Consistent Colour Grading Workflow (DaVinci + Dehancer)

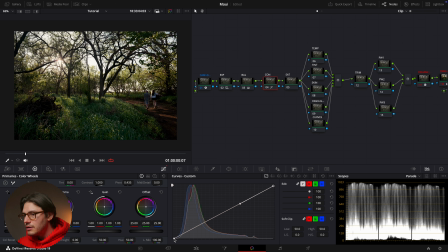[12:11]
And I like to just bring the highlights down a little and my blacks up a little, just so I don't clip them when I'm messing with my contrast. I'm just gonna create a little bit more contrast here. And this is what the editable splines does.
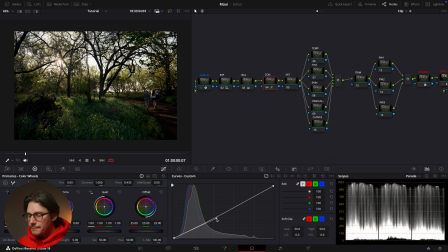[12:31]
It's allow you to like make sort of like an S curve here. So I like it a little darker there. That's nice. And then let's see.
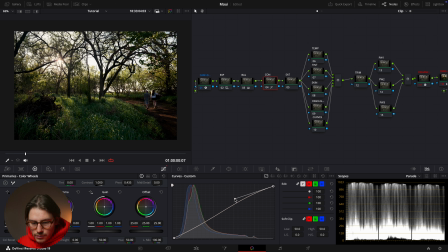[12:48]
Maybe just bring in a little more brightness. Yeah, so I like that. It's subtle. I mean, it's a pretty contrasty shot on its own, so I don't have to do too much here.
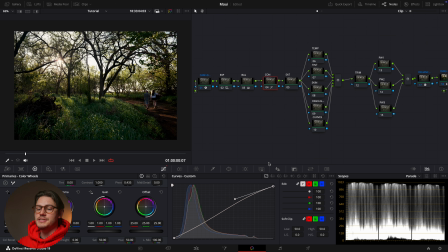[13:01]
I think when you're starting out, like at least I did, I'd always have a tendency to overdo it sometimes, and I just think a little goes a long way. So my next node is my saturation node.
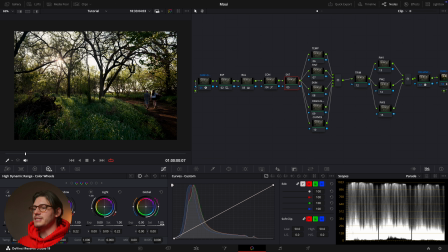[13:13]
And for this, I'm gonna use the HDR tool because like I said earlier with the exposure tool on the HDR, it just lets you kind of like bring in saturation more finely than the primary color tab.
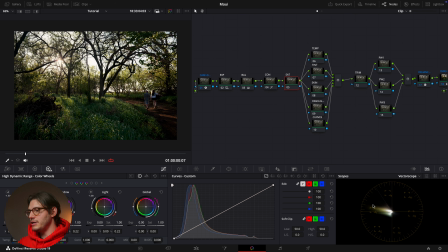[13:27]
So if you can see here, it's pretty saturated already, which you can see here from the vector scope. Like see, if I take it away, the vector scope gets thinner, but if I put more in, it gets larger.
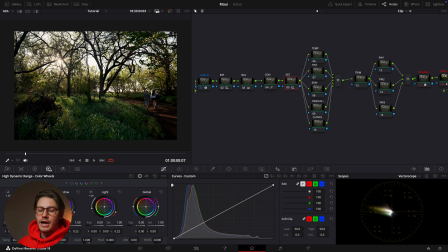[13:43]
So that's how you can tell saturation. But for this piece, I want it to be like I want it to be more saturated. You know, there's a lot of nature shots, so I really just want to like the greens to like pop out a little bit. So I'm gonna bring in
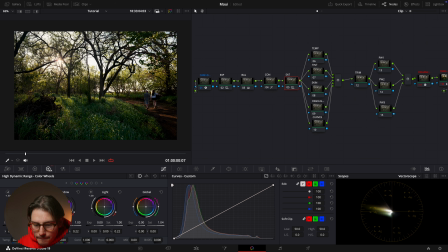some, I think around there is okay. Yeah. And again, this is all preference. I'm just kind of banging through this one pretty quickly, but I like that where that is now.
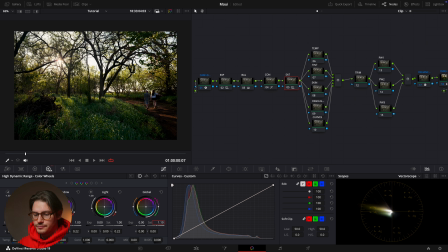[14:18]
And I feel like with saturation, especially since the two characters here are in the distance, and I can kind of get away with making the overall image a little more saturated because I don't have to worry about their skin tones as much as if it was a close-up.
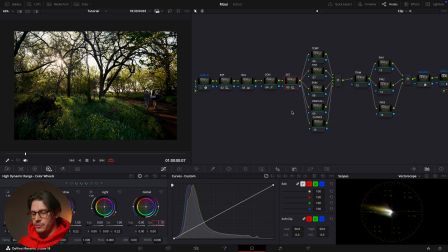[14:35]
I would have to do a little more fine-tuning with like different colors and stuff like that. So next I'm gonna go to my parallels and I'm gonna adjust my temperature. Yeah, and again, I'm using the HDR to adjust my temperature. So let's see.
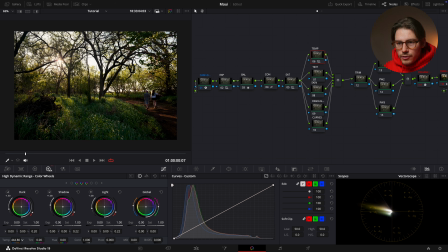[14:55]
I think I definitely want like a warmer feel to this. I went a little overboard. I want a little bit of a warmer feel, so I'm gonna push that into the oranges. Yeah, that looks nice.
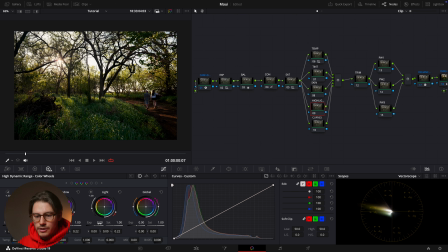[15:12]
And now I'm gonna go to this node and I'm gonna pull my highlights down a bit because just the sky's a little
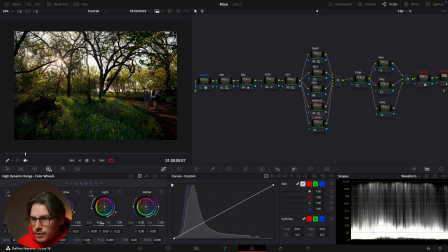[15:21]
bit blown out for my liking. So I'm just gonna bring some more information back into that, as you can see here. But then again, I'm gonna go back to my exposure and just kind of bring in a little more brightness overall.
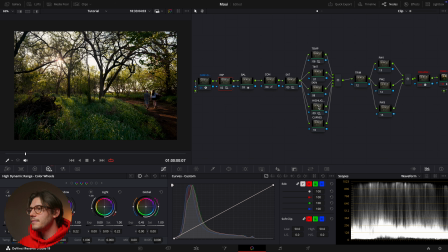[15:41]
Yeah, that's good. And then you'll see what I did there. Just brings a little more information back into the highlights. And now I'm on my tint node and I'm just gonna add a little bit of green.
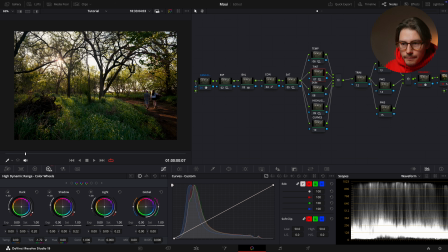Yeah, see, just really subtle. Okay. See, and typically, like, I'll go back and forth, like, I'll adjust the temperature again.
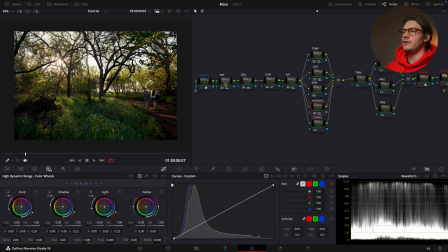[16:14]
You know, since I brought some of the highlights down, maybe I'll go back to the exposure and just add a little bit more exposure. See if my contrast is still in a good place. Yeah, I like that. Okay, so these next set of nodes are my power windows.
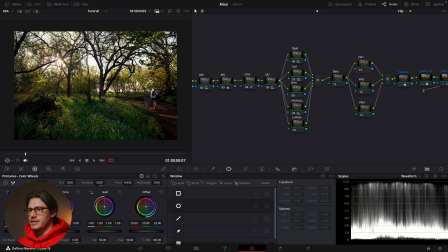[16:30]
And what I'm gonna use the power windows for this shot is I just want our two characters here to pop out a little bit from the background. I think they're kind of falling in the darkness a little bit, but I don't wanna mess with the overall contrast and exposure of the entire shot.
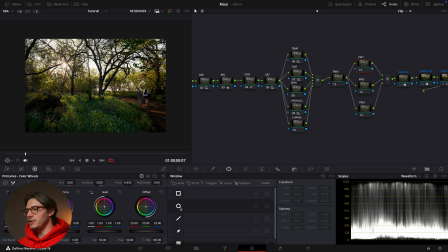[16:46]
So in order to make them pop out a little bit, I'm going to use power windows. So you click this little circle here, you bring it over them, and I'm gonna increase the softness just so it's not as like drastic. When I like make them a bit brighter, it kind of just blends into the entire picture.
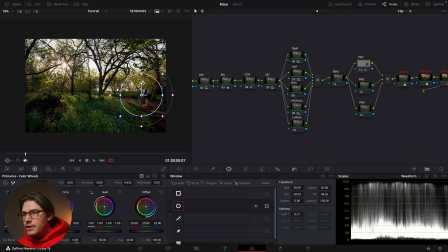[17:04]
And I'm gonna go to the gain tab and I'm just gonna make them a little bit brighter. I think like that. Yeah, even that might be a little too much. Maybe I'll bring it down a little bit. I think like there is okay.
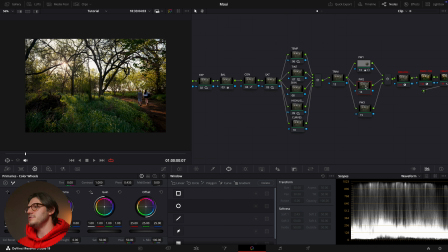[17:20]
Okay, and so the next thing I'm gonna do, I'm gonna use another power window, but I'm gonna do the opposite. I'm gonna make the entire background darker. So what I'm gonna do, I'm gonna Control C or Command C if you're on a Mac, which I'm on a Mac. And then I'm gonna copy it over to the next power window.
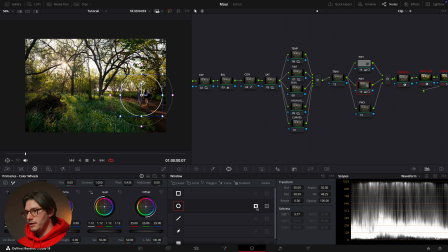[17:39]
But what I'm gonna do is I'm gonna invert it by clicking this little circle here. And I'm gonna bring down the gain just to make the background a little bit darker,
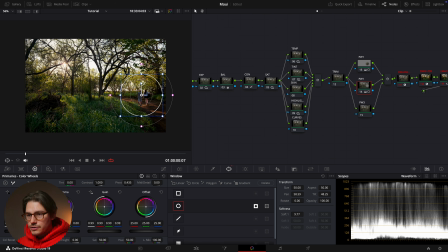[17:55]
so that our two characters pop out a little bit more. Maybe like there is okay. So you can see what I'm doing here. I'm bringing down the overall exposure of the background, and then
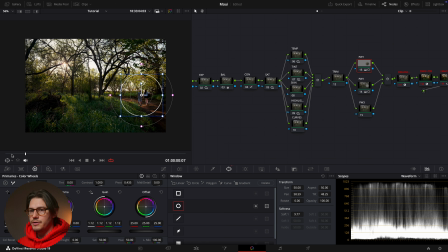[18:16]
I brought up the exposure on our two characters just so they pop out a bit more. And this looks pretty good. I think we're in a pretty good spot. So now I'm gonna go over to my grain tab, and as you can see, in the Dehancer tab, you can enable grain.
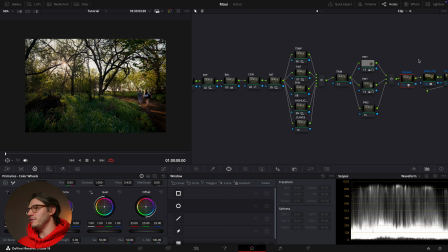[18:34]
You can have everything under one node, but I like to separate them just so I can like turn it on and off and see if I actually like it or not. So I'm gonna go to grain. Oh, it's actually enabled already. Yeah, there's tons of different grain options here for different sizes of film,
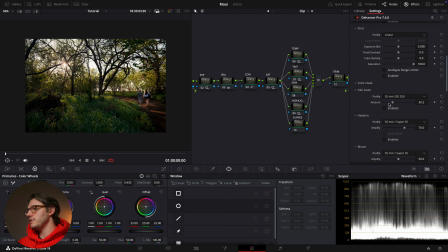[18:51]
but I'm just gonna use the one that it kind of sets you up with, which is 35mm at a ASA of 250. So I'll enable it and I'll just put it to 100 so you see how drastic it can be.
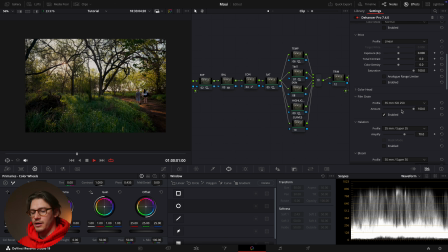[19:07]
And you know, this is definitely a look, but not the look that I'm going for this. So I'm gonna dial that down. I just want it pretty subtle. Yeah, maybe about here.
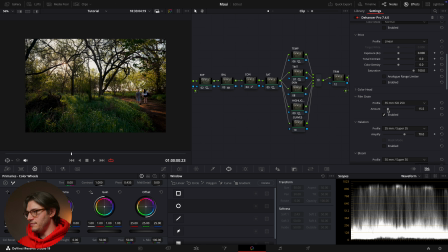[19:24]
You know what, originally I put about 15 for this, but maybe I'll put a little bit more just for this tutorial. Yeah, I like that. I like where that's at right now. And so next I'm gonna go to my halation node.
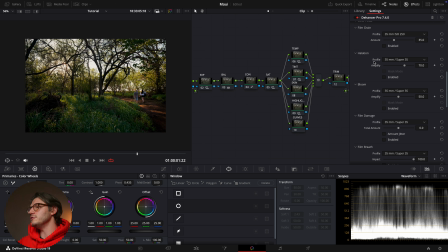[19:43]
And I'll just use bloom and halation under the same tab. So if you don't know what bloom is, it's just kind of, you can see here it's creating just like,
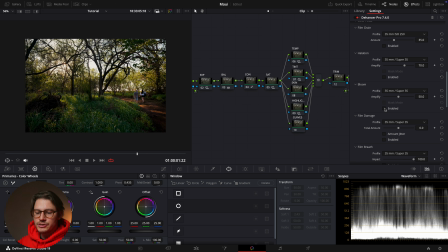[19:58]
it's hard to explain, but it's creating just like a softness, I guess, like in the highlights. And if I bring that to 100, you can see. It's like if you ever use like a Black Pro Mist or like Glimmer Glass, it like just creates a lot of halation in the highlights,
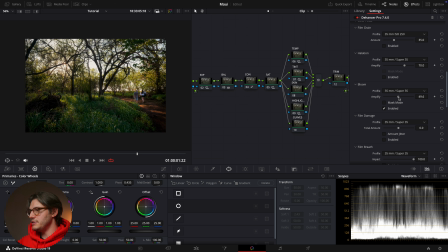[20:16]
and this allows you to do it digitally if you didn't do it in camera. Let's see.